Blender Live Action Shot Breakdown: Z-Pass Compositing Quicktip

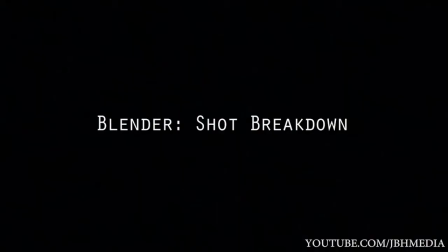What's up guys, it's Brad from JBH Media here, back again with another Blunder Quick Tip and Breakdown. Today I'm going to be going over how to use a Z-Pass to composite some stock footage with your CG, so let's get to it.
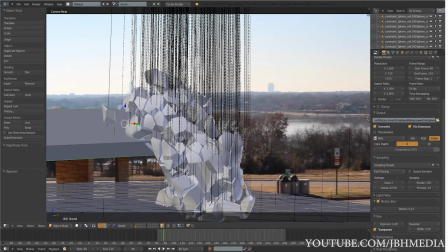So here we have the under-rendered shot inside of Blunder,
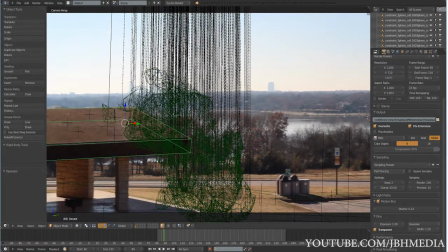and what I've done here is I've fractured this asteroid and dropped it over the geometry that I modeled of this building,
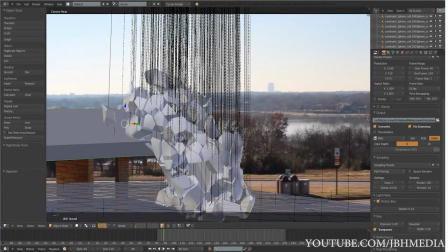and it ran a little rigid body simulation and added some constraints to make it fall the way it does.
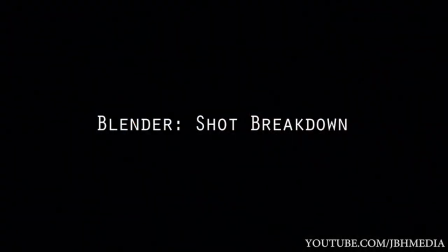So I'm not going to be going into that for this tutorial, but there are plenty of other tutorials out there you can learn from. So once you get the shot set up and you get the materials right for whatever object you're rendering, I think in this case I used the asphalt material for the diffuse layer and then added a specular map of some sort.
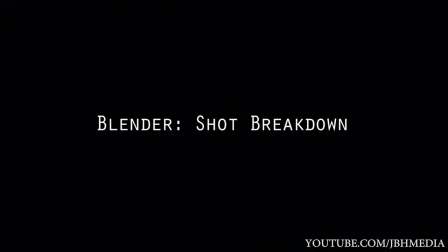So once you get all the materials set up, you're going to create two different output nodes. one of the beauty pass and one for your Z pass.
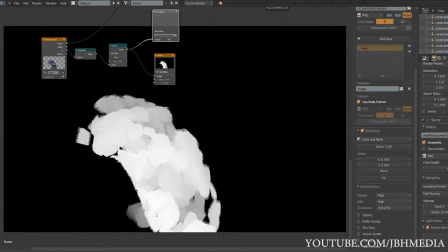It's a little tricky to get the Z pass, but I'll put a picture up there that shows you how to get that rendered out.
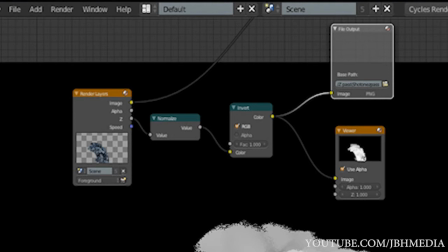So once you get these two render layers rendered out in your shot, you can bring them into your compositor of choice.
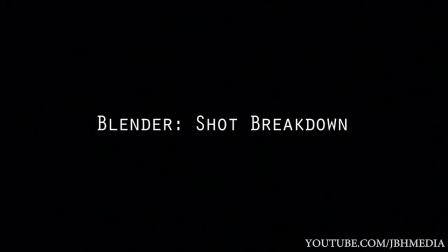In this case I use After Effects. I'm sure you could also do this inside the blender compositor, but in this case I'm just using After Effects.
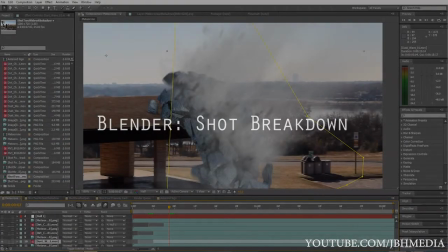So once we're inside after effects here I'm going to bring the bring some stock footage
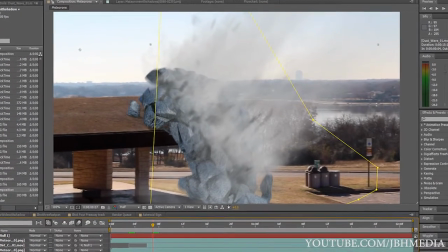and overlay it on our asteroid asteroid impact here
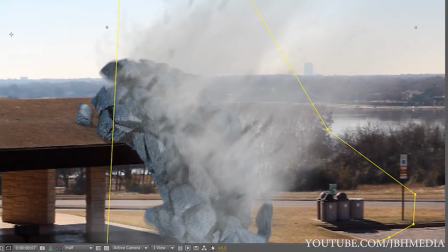the shot looks all right but I think we could make it make the
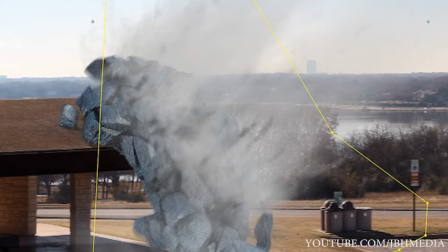stock footage integrate a little bit better if we added the Z depth pass what that's
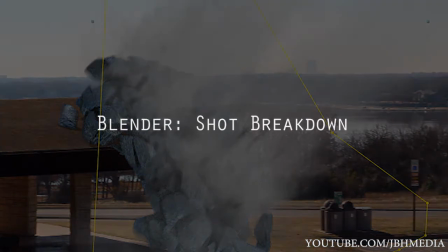going to do is it's going to let the let the dust through
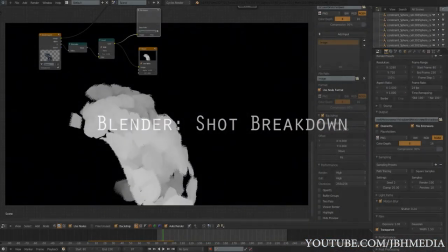only at those places where it's white and kind of use that as a gradient.
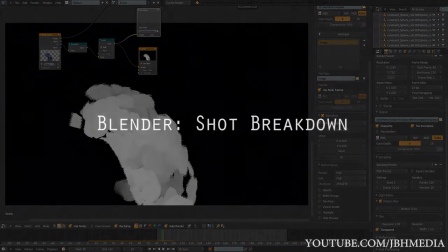You can make the dust move inside the asteroid more or be more on the outside, kind of tweak with the settings a little bit, and you get this final image.
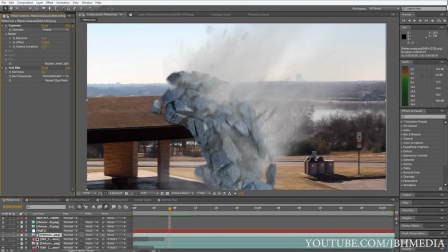And this really adds a lot of realism. You can just composite your stock footage a lot better. It's not all two-dimensional. It just adds that 3D look to it. So yeah, I hope this helps.
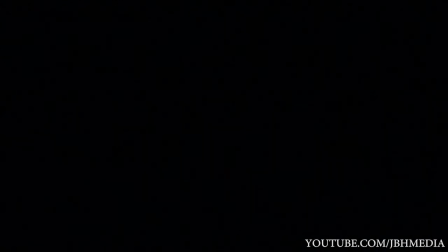Feel free to comment if you have any questions and make sure to like and subscribe if you haven't already. The JBH media facebook page is in the description there if you want to like it there to get the latest updates.
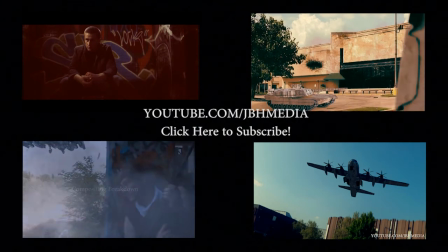Go for it.